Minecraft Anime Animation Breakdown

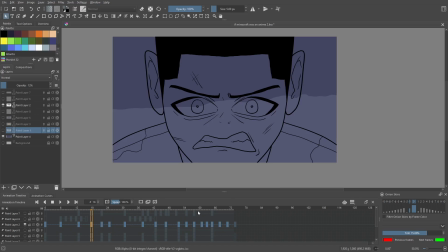8:17 And then with a different scene, I just make a new project, so I don't have to have it all in the same project. That's a big thing. Do not do the whole project in, do not do the whole animation in one project, because it'll start lagging. It'll be way more tedious to do things, and then that way it's easier to render as well because it's way shorter.
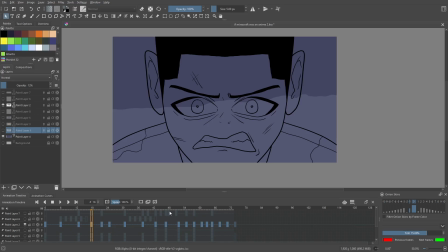8:35 You don't have to worry about rendering a whole thing. And it's just easier as well. It's just easier to make different shots. You don't have to like completely erase everything and have 17 layers. It's just much cleaner. So do one shot in one project, do the different shot in a different project, and then, you know, you can combine them later on.
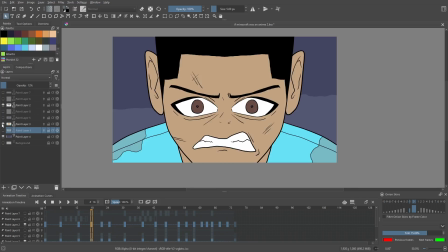8:49 After the line art's done, we'll do the base color. The base color comes in. You can see here that we have, it's just another layer underneath the line art layer.
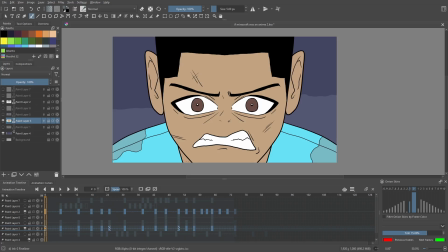8:58 So essentially what this is that there's a keyframe on all the keyframes with line arts, where the line art moves to, and the color follows the line art. So once again, simple blue shirt. This is super straightforward. There you go. Skin tone, eyes, mouth, all this stuff on the same layer.
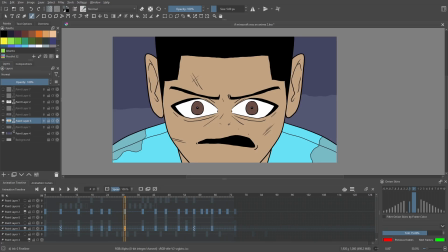9:17 Just put it in there, and then, you know, you'll animate it the way that you need to with the rest of your animation.
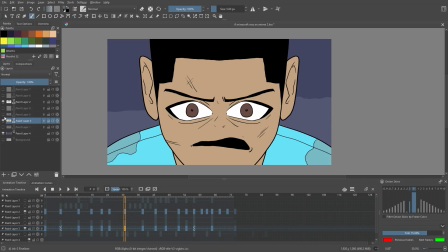9:22 On top of the base color, we have the shadowing or the highlights or whatever.
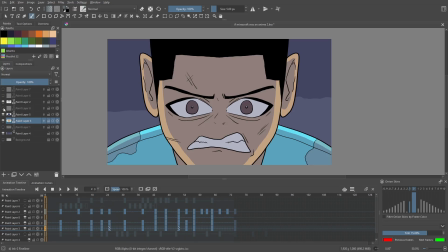9:28 For this, I don't think there's any highlights for this. Yeah, there's no highlights for this shot. But what there is this nice little shading.
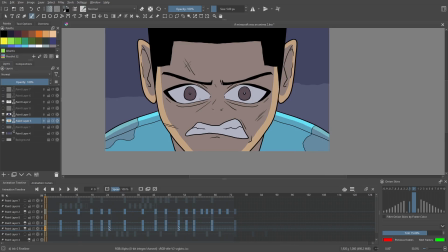9:38 So I want the light to look like it's behind him.
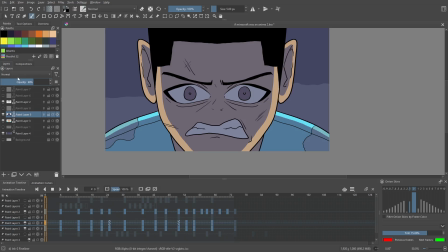9:40 So that's why I put the dark colors on the main part of his face, like the front of his face and the front of his shoulders. So it looks like the light is behind him, which is exactly what I was going for.
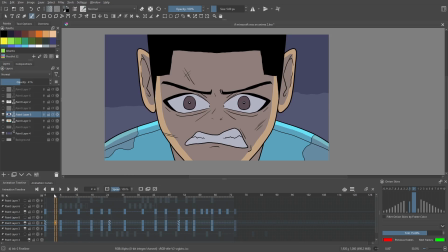9:52 So you can see here, this once again, this also follows the animation. So there's a keyframe on all of the keyframes that are moving our character, and all the base color that's moving the character, the line art and the color.
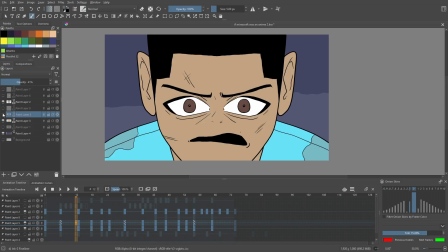10:05 So there's a layer or keyframe for the shadows that follows suit with that.
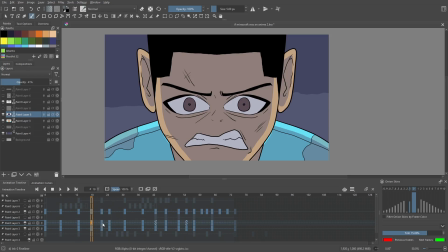10:09 So you can see here on Paint Layer 5, all these keyframes are here. Boom, boom, boom, boom, boom, boom. They all follow it. Now the rest of this is like the cool little add-on stuff that I did. So where is it at? This little piece right here, this is the little puff of smoke.
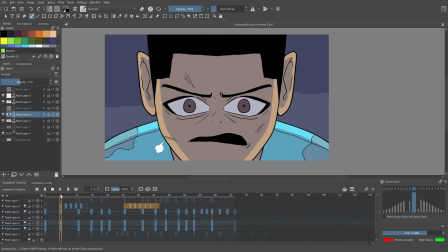10:24 So you see these keyframes right here, these ones, and then these ones. What I did was I did this little puff cloud, this guy,
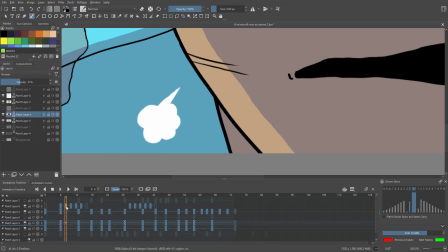10:31 and then I went ahead 2 frames, so boop, boop, and then I moved it out, and then boop, boop, and then I made it, I erased part of it, so I used a brush that wasn't 100% opacity, and then I just erased a piece of it, and then I did it again, and then again, until I just erased the entire thing.
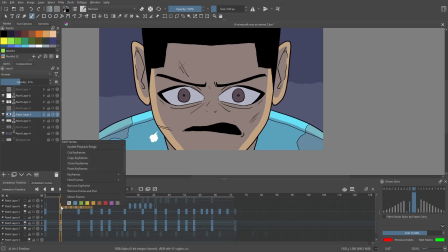10:48 And then I just copied this. I just selected all these, right click, copy, and then I came over here and pasted them. So it does the same thing over here as well. So that little puff of air goes through. And then this is his eyes, I do believe.
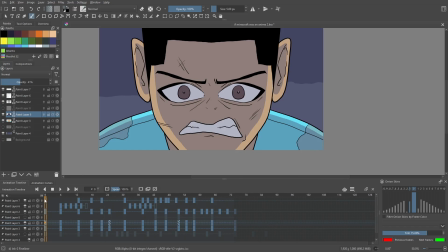11:02 So this top layer right here is his eye color. So it starts off with nothing going on, and then on this frame, adds a little bit. This frame, same thing, same thing. All of these keyframes here, are because they need to move up and down.
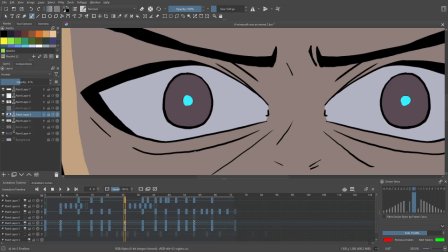11:19 So this one's up here, then it goes down, then it goes up, then it goes down, then then it starts to grow.
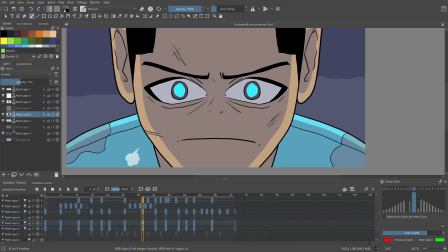11:26 So it gets bigger because his eyes are glowing. You know, he's charging up his powers. You know, and then the eyes glow.
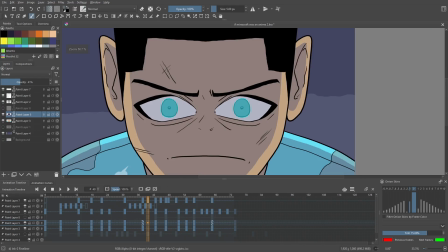11:32 They get a little bit of opacity, so you can see the eyes themselves, and then they cover the whole eye, and then they start getting a little brighter, fully bright, and then they start.
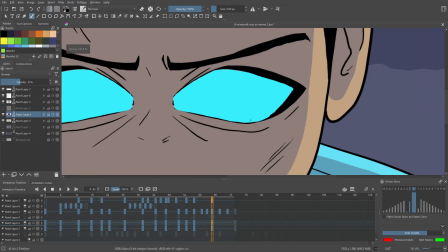11:43 They don't do anything else. They just move up and down with the rest of the eye. There you go. So it just fills the eye in, and that is that.
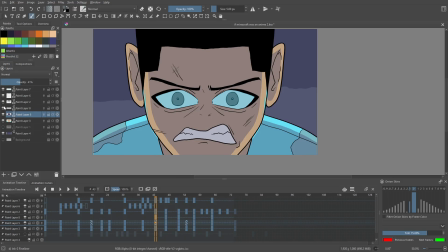11:51 This keyframe, I don't know what this is. Oh, this is the highlights on the side of his face.
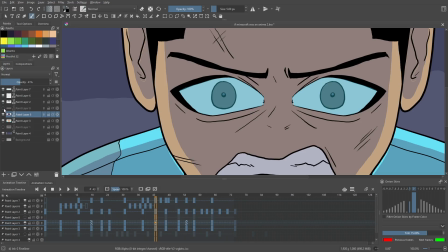11:55 So take a look at the side of his face here. You can see here that we have these little blue highlights to kind of match the power that's glowing.
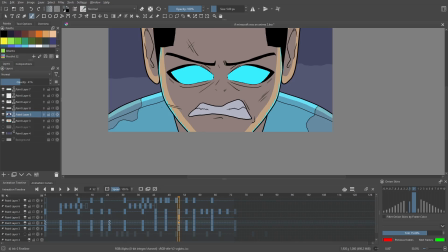12:04 So his face kind of like, you know, there's rim light on his face because his eyes are glowing so bright.
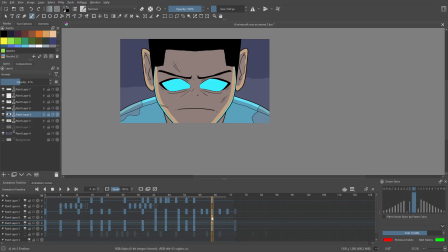12:09 Yeah, there you go. And that's how you have it. And I think that's the last layer.
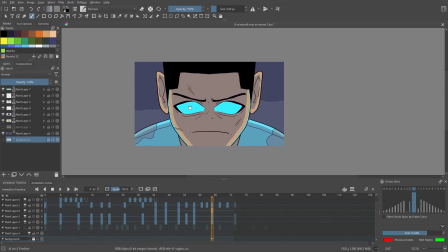12:14 Yeah, the rest of that's a sketch, and then that's the, yeah, okay. So that's basically all that I did for the shot. There are other shots.
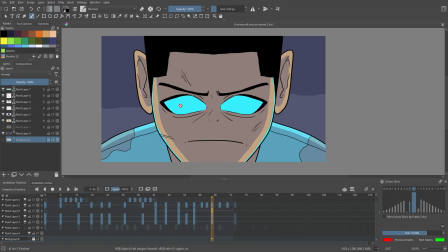12:20 I did all of the techniques I did in this. Same thing.